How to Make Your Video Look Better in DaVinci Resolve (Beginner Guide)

Hello guys, and you're welcome. In this tutorial, I'll show you how you can improve your videos using DaVinci Resolve. So in case you recorded your videos and you don't really know what to do to improve your videos, let's go ahead and jump on that.
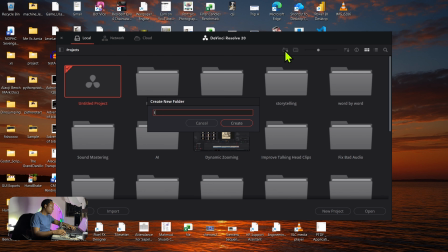So first thing I'll do is to create a new project. I'll just call that IMP for improve, just a shorthand,
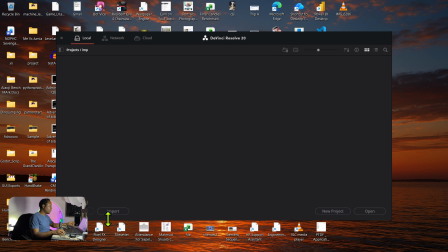and I'll just open that project and I'll create a new project here. I actually created a folder initially, not a project. I'll call that 100 as the first one, and I'll hit create.
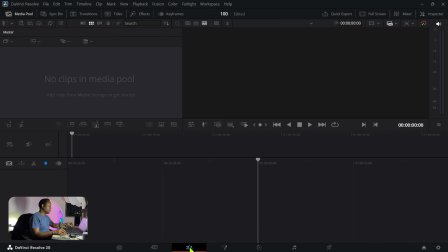So it's going to load up now. What I quickly want to do is go to the edit page and let's import a clip I recorded.
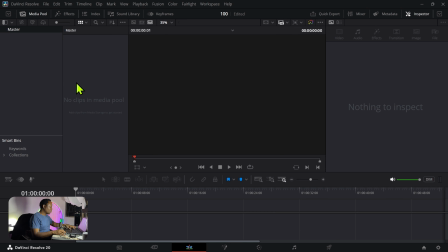So I just recorded directly using my phone. So I'll hit Control I to import a clip, and I'll just do this
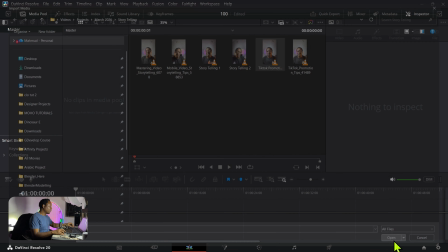short clip, a 2-minute clip, and I'll hit open to bring that video in.
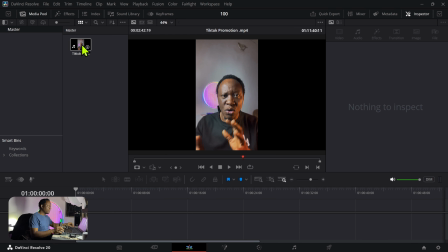And to have that video ready for editing, we'll just drag it to the timeline and place it like that.
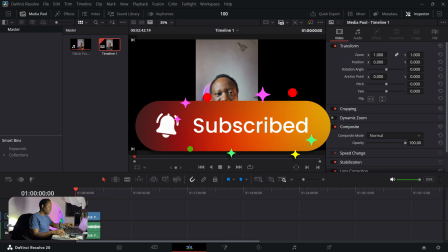So on the timeline, I'll hit mute M for the audio, and let's see what we have right here.
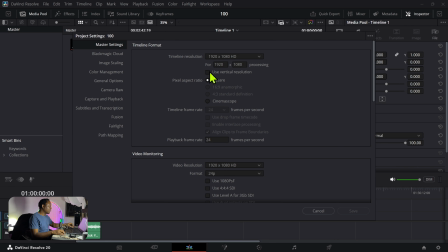This is a vertical video, so I'll go to the gear icon and I'll set it to use vertical resolution and save.
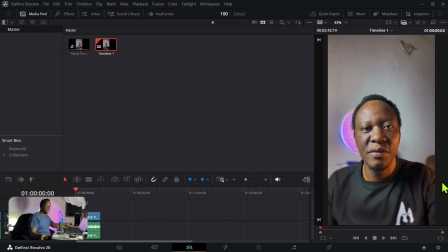And I'll just click this to push it and make it a vertical video. So now that we've done that, let's just see our video here.
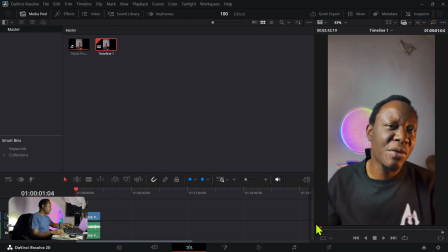Now, if I drag this playhead, it looks really nice, but here are some things I would like to change. So first of all, this lamp at the top here, it's not really bad, but it's a bit distracting, so I'll need to blur that.
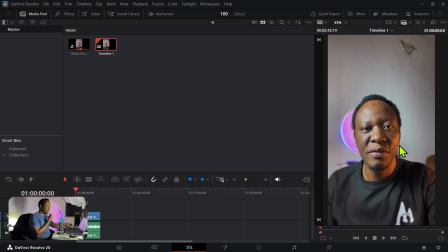Secondly, since I'm using a warm light here on my cheeks, I want the other side to be cool. So I'll need to adjust the color temperature to represent something cool, so we have a contrast between the warm and cool lights. Thirdly, I'll need the focus to be on me, not the background.
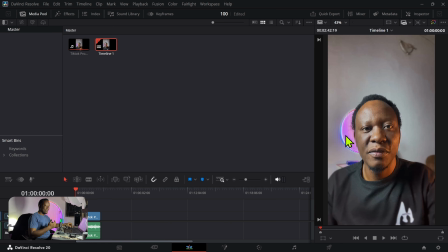So here on this area, especially around my face, since this is a talking head video, I want the focus to be there. And to do that, I need to blur the background. Also, I'll work on a few of the colors, especially here where we have the shadow.
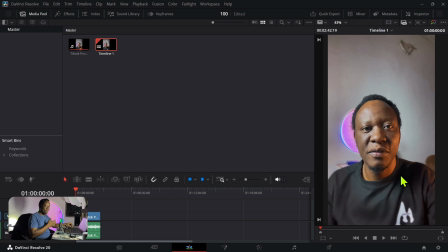The shadow is crushed. So I used an iPhone to record, like I mentioned, so I need to improve that shadow. So to do all of this, we have two options. We can use the Fusion page or the color page. The color page is more approachable, so let's head over to the color page and see what tools we can use.
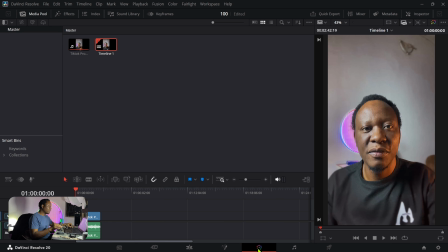So first, I'll go to the color page by just clicking on that lovely color icon, and this is what we have here.
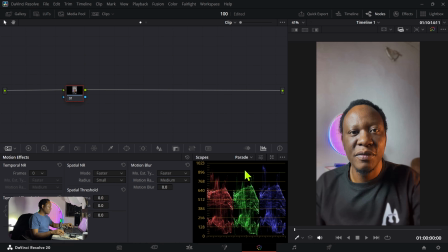Now, if you're on the color page, your screen might be totally different from mine because I'm using this vertical, setup. Yours might actually not be like that. So in order to be with everyone, let's just reset our UI layout,
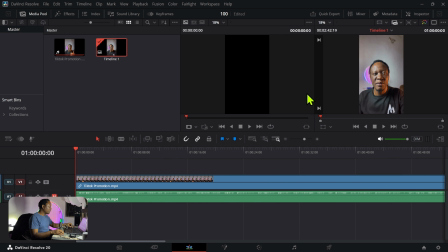and I'll get rid of this vertical, thing here. I'll just go back here and just put this here.
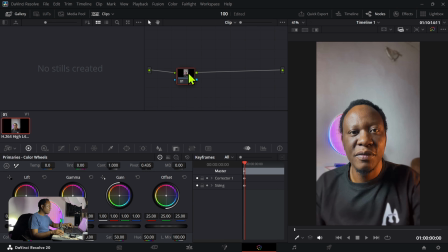All right, so let's move on. So what I want to do is I'll get rid of the clips. What I like doing is to basically, and I'll get rid of the gallery so we have a large space to work with for our nodes. So our nodes is going to allow us to begin to make those changes.
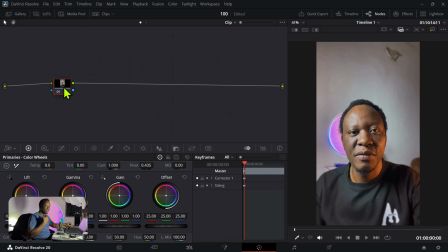So what I want to do first is to adjust the temperature to make it slightly cool. So all right, click this node label and I'll just call that cool. And what I'll do is go over here to the temperature and I'll just drag this slightly to the left. Now, if we drag this fully to the left, you can see we have a very cool temperature right there. So I don't want it to be too much.
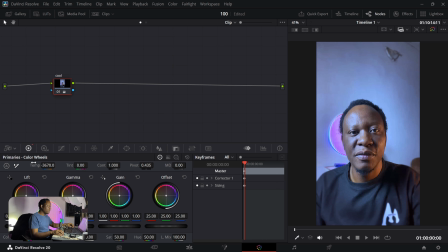And you can always reset the name, the temperature. If I double click on that, it's back to 0. So that's how you can reset something. So I set that to about negative, I think 800. I think that's fine. I don't want to overdo this. So next thing we want to do is to add another node to adjust the level.
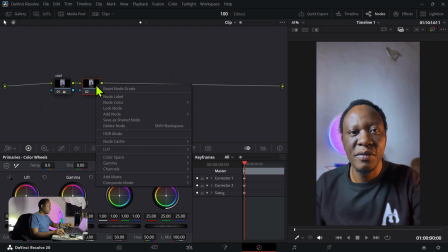So I'll hit Alt S to create a new node, and I'll right click and I'll call this level. And by level, I mean the brightness and the darkness of this image.